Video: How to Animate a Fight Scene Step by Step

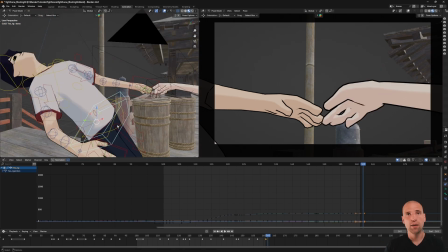Okay, I need an insert shot here. It's going to look good. So I'm blocking that idea in there.
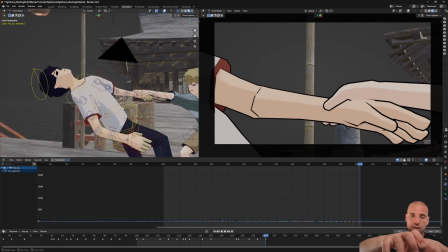He grabs in, the action continues, then he's going to pull him back.
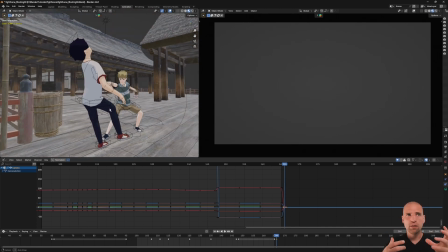Here, sometimes I don't know fully what I want the next shot to be. When I don't, I frame it in my perspective window, thinking what it could be.
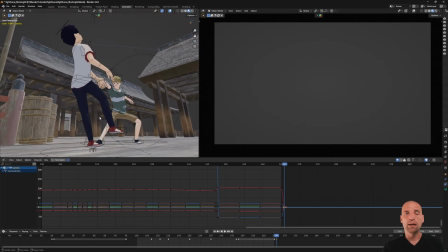And then if I'm happy with it, then I'll do it in my camera view.
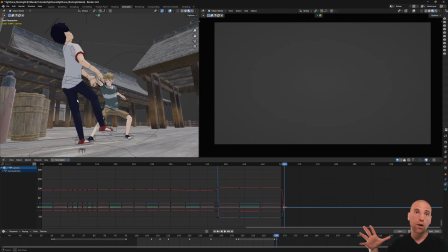So that 4th shot, the character reaches in and then pulls him.
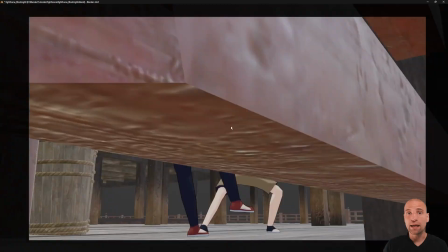And then I'm trying to figure out what that next shot's going to look like. Shot number 5 here.
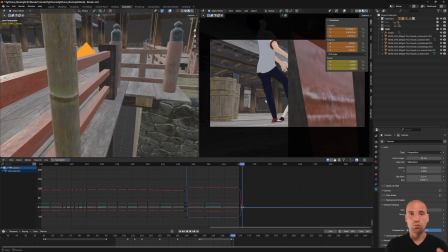And my cuts from one shot to another always work when I'm doing it this way over one frame.
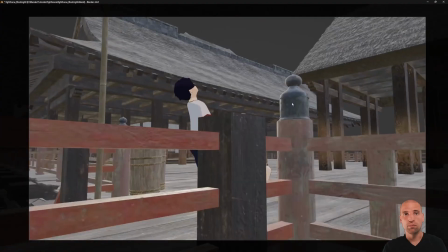I key everything. I key the characters, I key the camera. If I'm working with multiple controls, I'll make sure everything is keyed over those 2 frames.
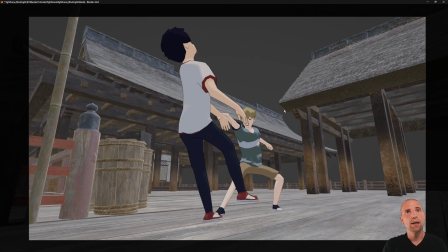And so here we go.
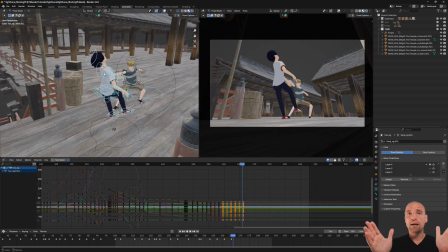This next shot is a full body and I've widened the lens and the camera's right down to the ground and it's an up shot.
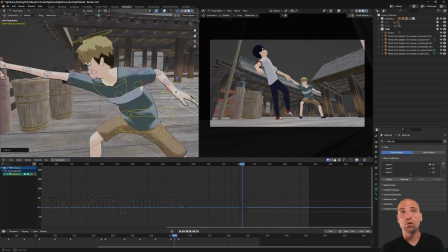Very cool heroic shot. You can see at least from this angle, they're bigger
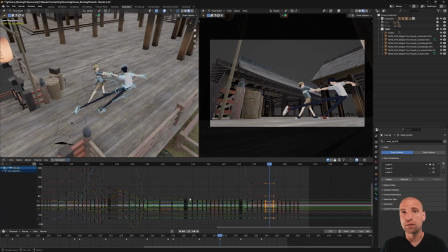because they're closer than the buildings, at least in that initial framing.
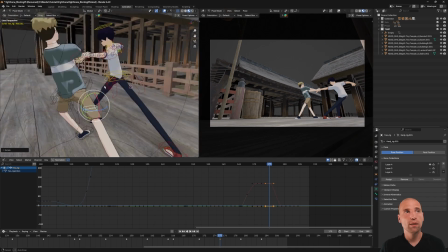So just playing with shapes there as well and how that looks. Here I'm describing the action.
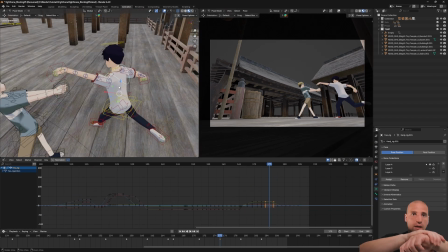Okay, so I grabbed the character in that previous shot, the hand shot. Here I'm pulling the character, and I thought, okay, well, what could happen next?
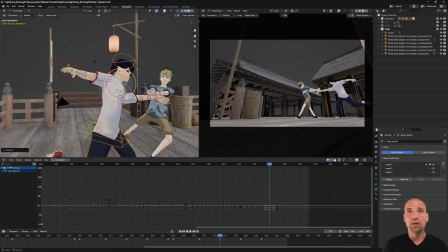Maybe I just twirl the character in the white shirt.
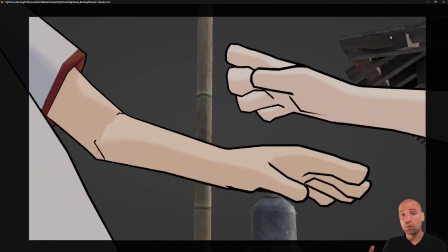I just do a 360. So I'm blocking that out, seeing if it's a good idea.
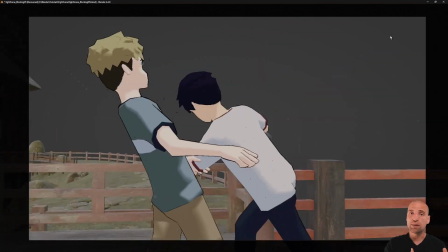And if it's not a good idea, well, I'll try something else. If it is a good idea, perfect.
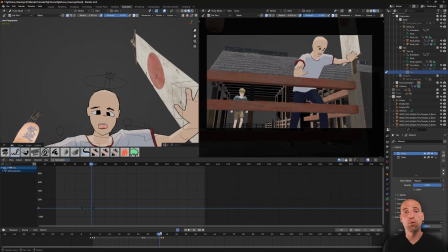Then I know I can continue. Here I'm going to cut forward a little bit and show
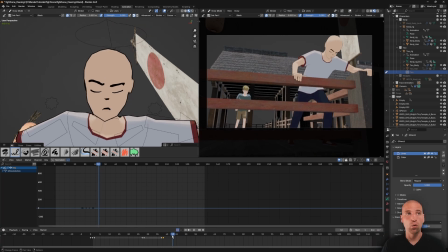the workflow that I did for animating the face, the grease pencil face.
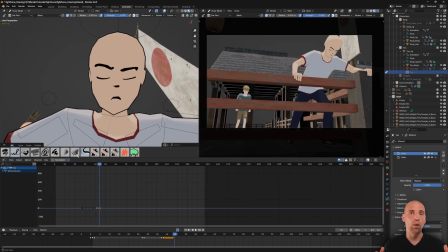The rest of the scene is all happening the same way. It is me describing the action, filming it, and when I'm happy with that action and the filming, cut to the next shot.
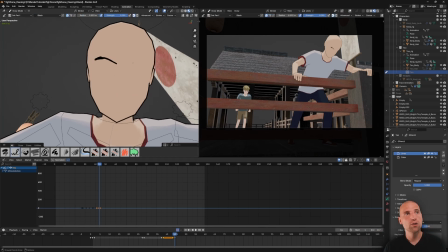So the next 3-4 shots all happen roughly the same way. So here with the grease pencil face, I had a keyframe on frame 43. I go to my next expression and I just erase what I had and just draw it again. I'm not the best drawer, and for this project, I didn't need to be.
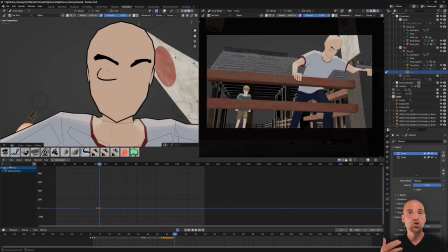I didn't need to be that precise, just good enough so that it complements the action. And here, drawing in the eyebrows, the eyes, and then and just roughly trying to keep it on model.
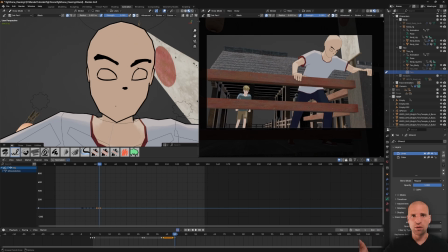I had a picture here on my other monitor of what I think the character best looks like with the face here. So just drawing that in, and then I'll fill in the eye whites and the mouth,
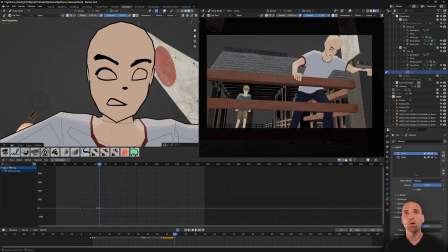and work with the grease pencil that way. Before this point, right at the beginning of the shot, as I was setting up the scene, the characters come in with a blank, no face, just the geometry they had. And I didn't want no face.
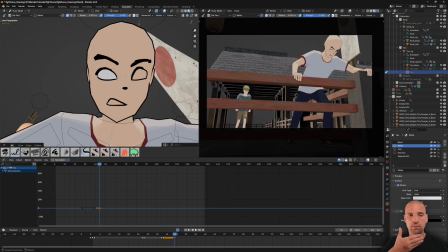I didn't want a blank face to distract from the scene, from the fight scene. So I drew a grease pencil face on the geometry of each of their faces, constrained the grease pencil to the geometry, made sure it all worked. It did.
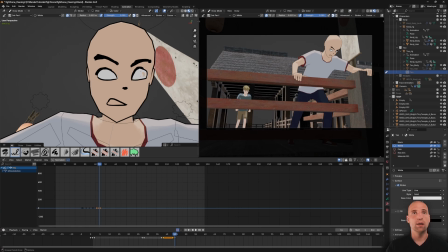And then I knew I can then animate an expression or two and just complement the character rigs themselves. So that's what I did at the beginning. And then at this stage, I knew it was going to work.
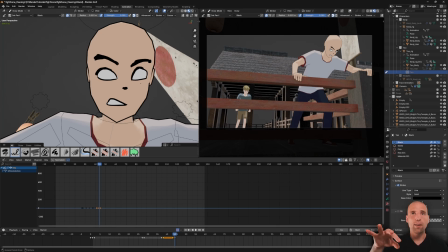Here, filling in the eye whites. I'm going to go back in. And so what happened at this point is the character in the white shirt caught himself on the rail. He had a big expression at the beginning of the shot. As he caught himself, he closed his eyes, and here he's just coming back up, and he's going to look to the side.
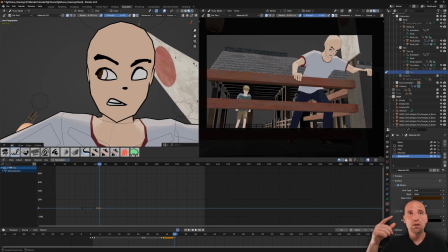So I'm just drawing in that eye direction facing screen left, the character in the blue shirt.